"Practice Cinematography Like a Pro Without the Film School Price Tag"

This is what you should do to practice cinematography. I know it can be very difficult to understand cinematography, but the best way to learn is to go out and do it. Today, we're gonna show you some examples of movement, lighting, composition, and mood that we shot while we're hanging out in downtown Brevard.
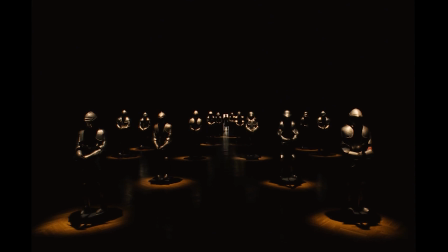0:17 If you wanna know more about composition, we made a video about that. Here, you can click up on this little thing up here. We're gonna show you guys some examples from our Lumix GH5. We actually shoot this for certain commercials and weddings. Okay, the first shot, we have coffee latte, oat milk latte.
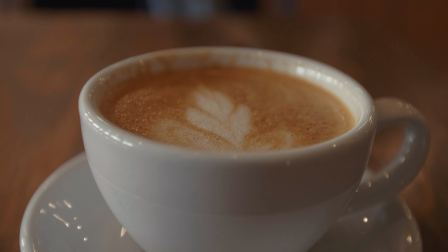0:36 It was so good. And you can see there's some depth of field in that shot. And the lighting's coming from your left. Which is, he's talking about the lighting from the window.
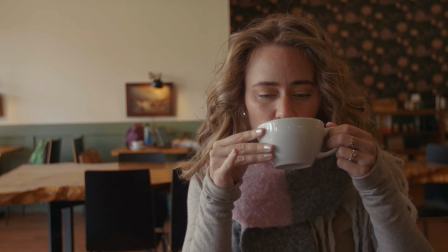0:48 Yep. So in this clip, what I did was film Sarah in 3 different perspectives.
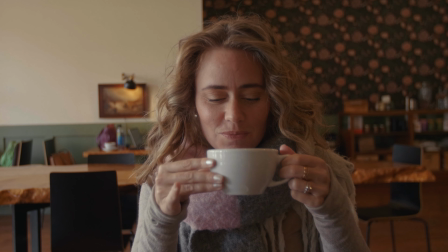0:55 One is where it's on the rules of thirds, and it's on one side of the frame. And then we had her center frame. There is lighting coming from the window to her right,
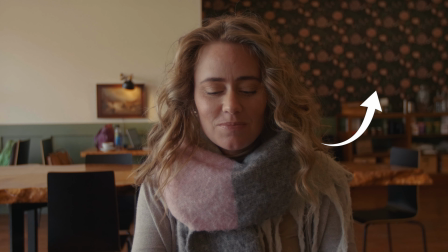1:08 our left, and it gives a nice depth in the image. Where you have like this contrast between wallpaper, pretty much. Wallpaper. And that contrast between it makes the image look more beautiful.
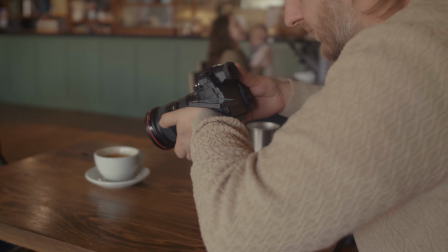1:21 Okay, in this shot, we did like a sliding pan with my hands. Usually you want to do it like on a slider or on a dolly. And then what we did also as if it was on a sticks on a tripod, and I panned left and right. I will say the new iPhones has a great stabilization in it. You can actually pan even a little bit through the iPhone these days. Yeah. So this is some of this movement that you're seeing on this camera, you can still implement on the iPhone. Now, would I say, if you want to go off and do a movie or something to use your iPhone, probably not.
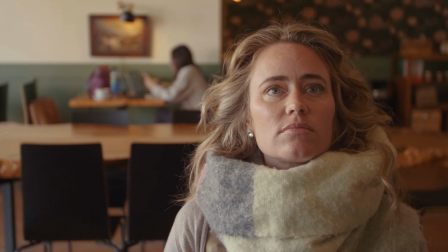1:56 You want a little bit more qualified gear, but the iPhone is still a really great place to start. And here's another shot of Sarah, and you can see how it's lit. Depending on the camera is positioned, it gives a brighter image to a moodier image just by moving the camera.
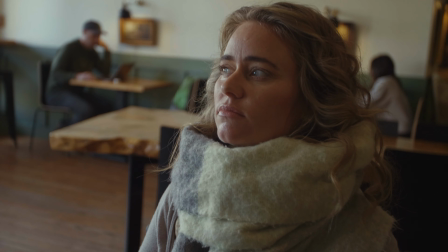2:11 So the beginning of the shot, it's front lit, so you have more of her face lit by the light from the window, and then when it pans, it's more backlit, which gives it a moodier look. So when he's talking about mood, which most people know this, but if you don't know this, mood is like whether you want it to have more of a happy, uplifting feel or a sad,
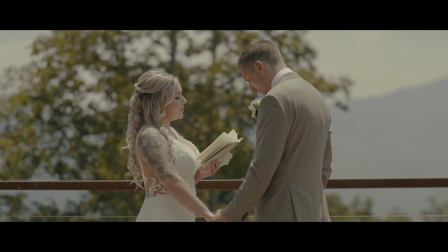2:32 emotional down feeling. Oh, an example I would give is like a happy, uplifting mood would be wedding videos. Usually when you see wedding videos, they're gonna be very bright because weddings are a happy day. And an example of something moody would be like a scary movie or watching a film that may be about somebody losing a loved one.
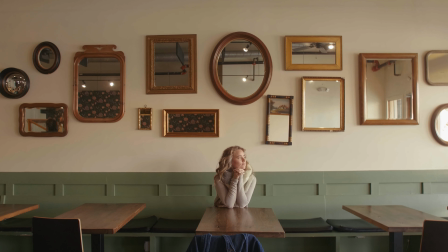2:55 And you'll notice when you watch it visually, usually the color is gonna be really dark and sultry. So this next shot here is a really cool frame, and it shows a lot of emptiness in the frame above her head.
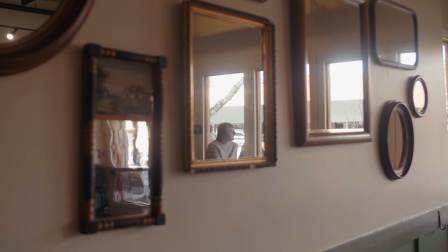3:07 It kind of gives you the feeling of she's lost or she's thinking.
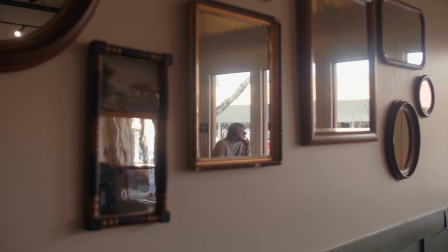3:11 I wanted you guys to see the contrast between the difference between a brighter shot of this mirror shot to a darker.
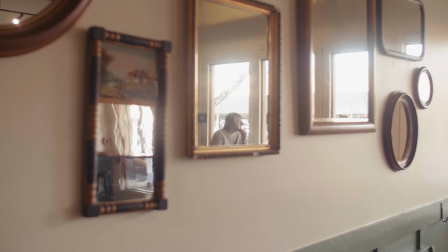3:18 And you can go 2 different ways with it. The brighter feels more dreamy. Gives like a dreamy feel, and you can put that in a movie very nicely, but also when you go darker in the lighting, you get a little bit more of the details that you miss when you go brighter.
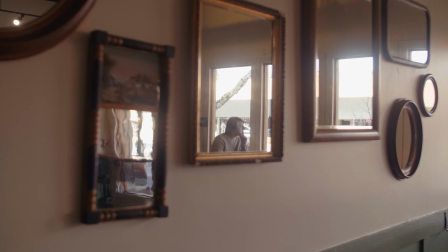3:31 So this shot here is also perfect and cinematic. Yeah, some things people will say is that you don't want to overexpose the whites, but sometimes it's better to do that so you can see more of the darker parts of the image.
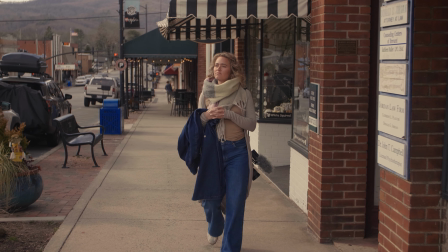3:45 So it's more about exposing the skin. So in this image here is Sarah walking on the street. And as you can see, is the wall and the sidewalks is showing leading lines,
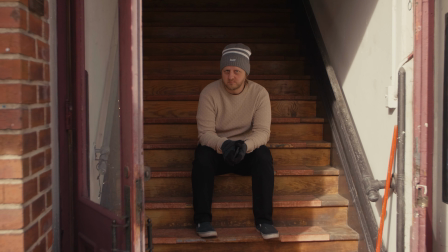3:59 so your eyes directly go towards her in the center frame. As I was filming the shot with David, I was aiming for just more of a still shot in the doorway, which looked really cool and cinematic all by itself.